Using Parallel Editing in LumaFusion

Parallel editing refers to the technique of alternating multiple scenes that happen at the same time but in different locations.
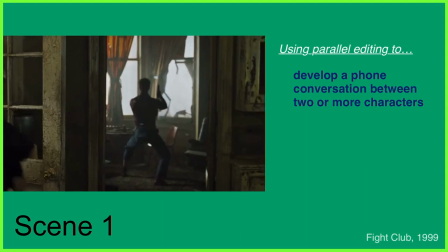(0:13)
A classic example is the on-screen phone call where we have two characters chatting to each other in different locations.
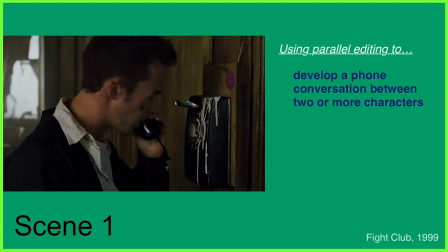(0:20)
Although the scenes would have been shot separately, they've been cut together in the edit in a way that portrays them happening simultaneously,
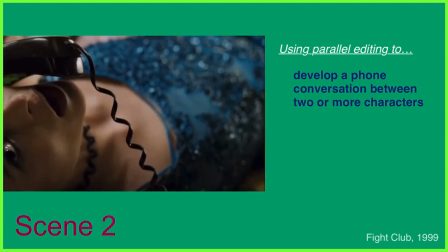(0:27)
allowing the viewer to watch the two characters have a conversation in what looks like real time.
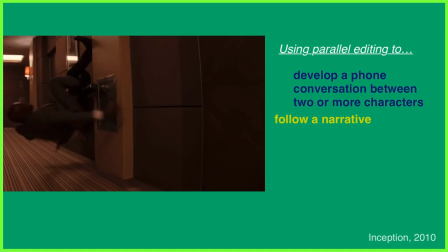(0:33)
Indeed, parallel editing is a clever technique that's used in many films, which has seen directors push the boundaries of how it can be used to enhance the story.
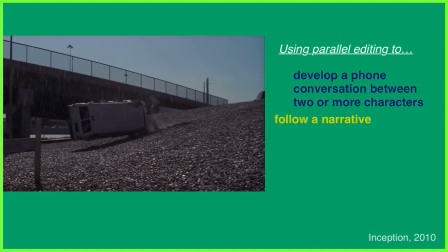(0:42)
On the face of it, the technique helps viewers follow a narrative, but it can also be used to introduce characters,
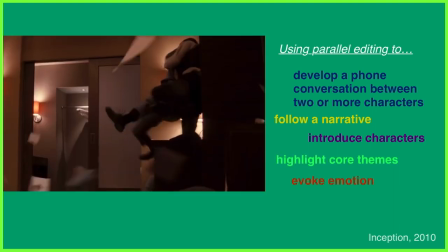(0:48)
highlight core themes within a film and evoke emotions such as intrigue, tension or empathy.
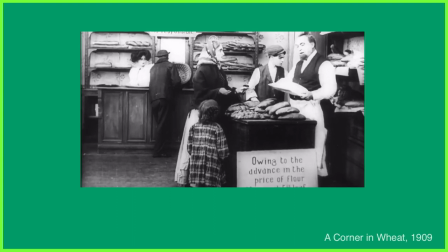(0:54)
Just look at this sequence from the silent film A Corner in Wheat. the movie tells of a greedy tycoon who tries to monopolise the wheat industry,
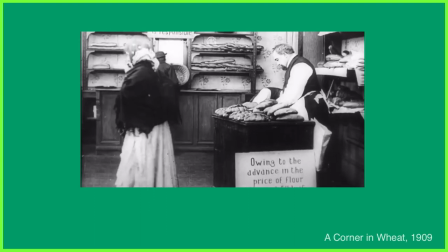(1:03)
causing many to no longer afford bread. Here, the director uses parallel editing to portray the inequality caused to different classes of society.
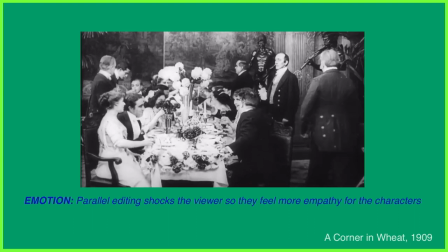(1:12)
As the footage cuts back and forth between two very diverse scenes, the poor without enough money to eat,
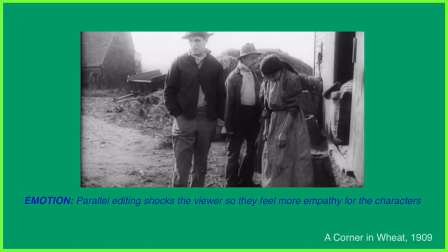(1:18)
while the rich indulge in their lavish feasts, the audience is made strikingly aware of the economic disparity caused.
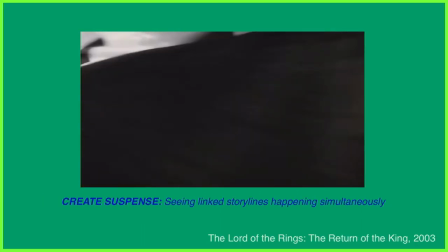(1:25)
But the technique can also be used to directly add layers of suspense or tension to a story's narrative.
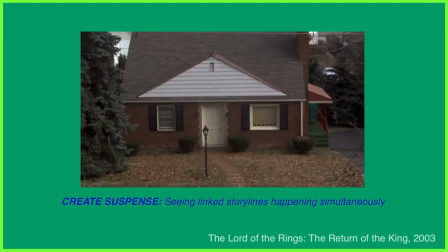(1:36)
Take this sequence from The Silence of the Lambs, for example, where the FBI are raiding the house they believe belonged to the antagonist Buffalo Bill.
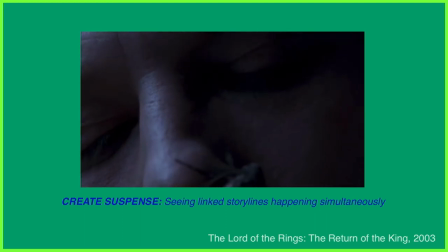(1:45)
We can see here that the use of parallel editing is carefully designed to mislead the viewer,
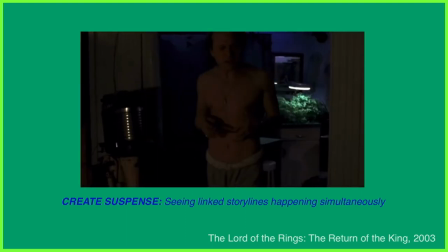(1:50)
as we watch thinking the FBI are about to rescue the captured victim, getting closer and closer,
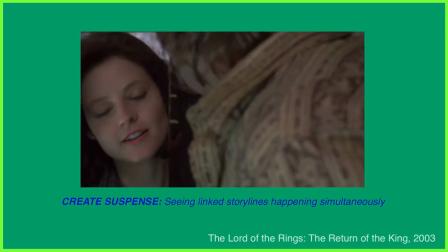(1:57)
but at the end we find out they've made a mistake and are at the wrong house, disappointing the viewer along with agent in charge Jack Crawford.
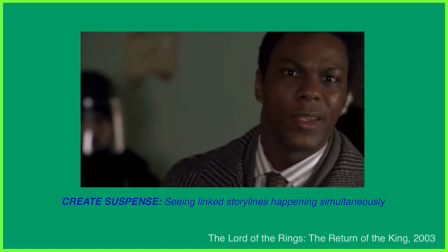(2:06) There's no one here Jack. Clarice.
So parallel editing, cutting between two scenes that are happening at the same time. But what do we need to think of when we're implementing this technique into our own videos? Well first off, preparation is key.
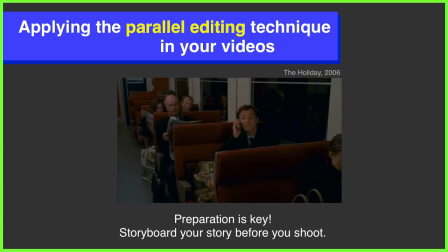(2:25)
Storyboard as much as possible so you can shoot the right footage to work with in the edit and of course know how your narrative will play out.
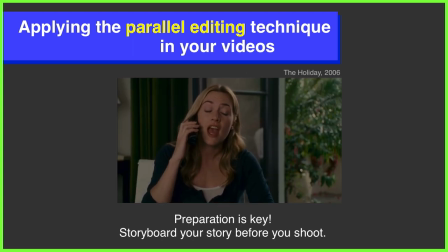(2:33)
This will make your decisions easier on the timeline.
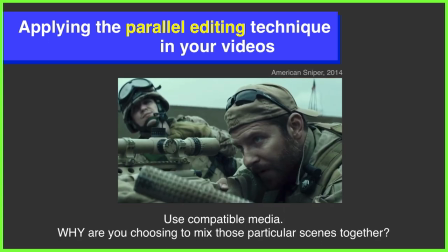(2:36)
Secondly, to be successful with your edit you should be working with two scenes that work well together when cut back and forth.
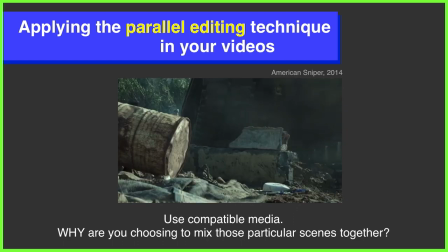(2:43)
Make sure this technique helps you actually tell your story and isn't just thrown in for the sake of it.
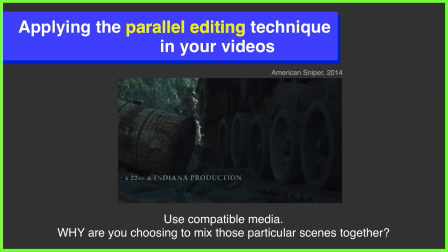(2:48)
With parallel editing it's also important to consider the pacing of your edit.
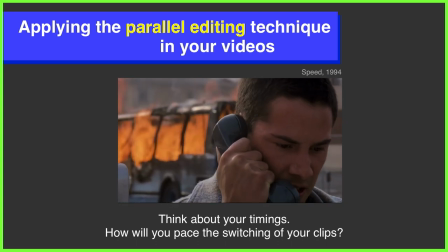(2:54)
Think about the emotions you want to evoke with your viewers and edit your footage accordingly, keeping the narrative in mind at all times.
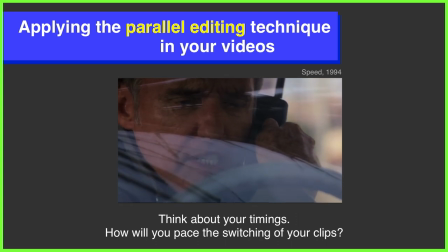(3:02)
Sometimes one scene might warrant more viewing and at other times you might give them equal screen time.
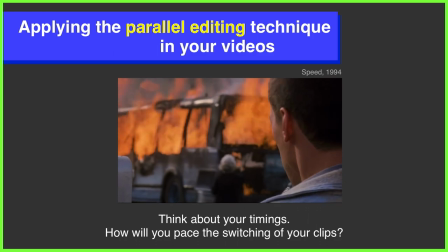(3:09)
But the most important thing, like when we're using all editing techniques, is to never forget the audience.
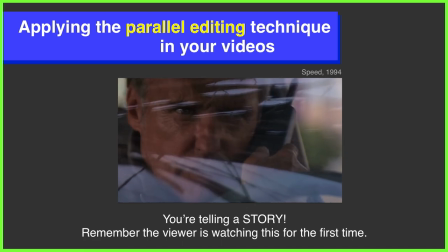(3:15)
Put yourself in their shoes and consider how parallel editing can grip them to your story.
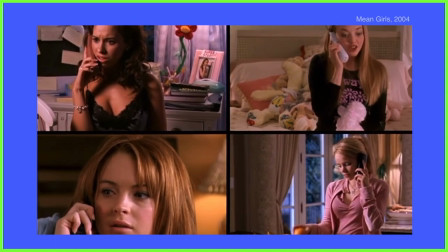(3:21)
So as you can see there there are a few things to consider when you're working with the technique of
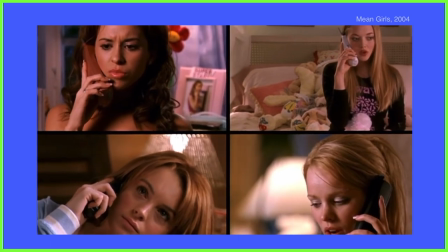(3:26)
parallel editing but it's nothing that should be stopping you from heading out there and having a go yourself.
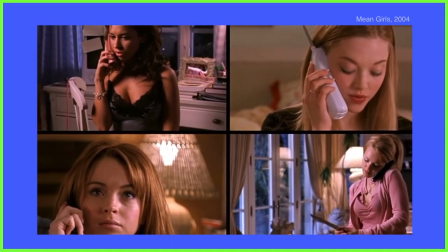(3:31)
So in true Luma Touch style we've done just that and I'm going to show you now how I'd edit together a phone conversation on the LumaFusion timeline.
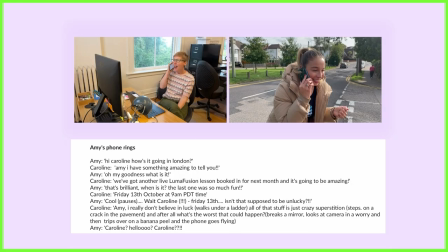(3:40)
So as you can see here me and Amy have both recorded two sides of a conversation separately. Amy's in Seattle and I'm in London so we both have our various takes here which I'm colour coding Amy in
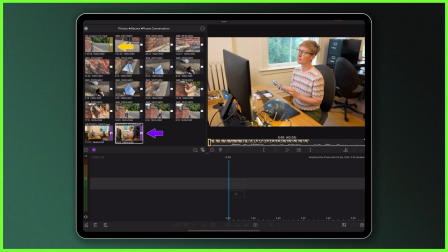(3:53)
purple and me in yellow which I'm doing so I can easily see who is who when I bring the clips down onto the main track.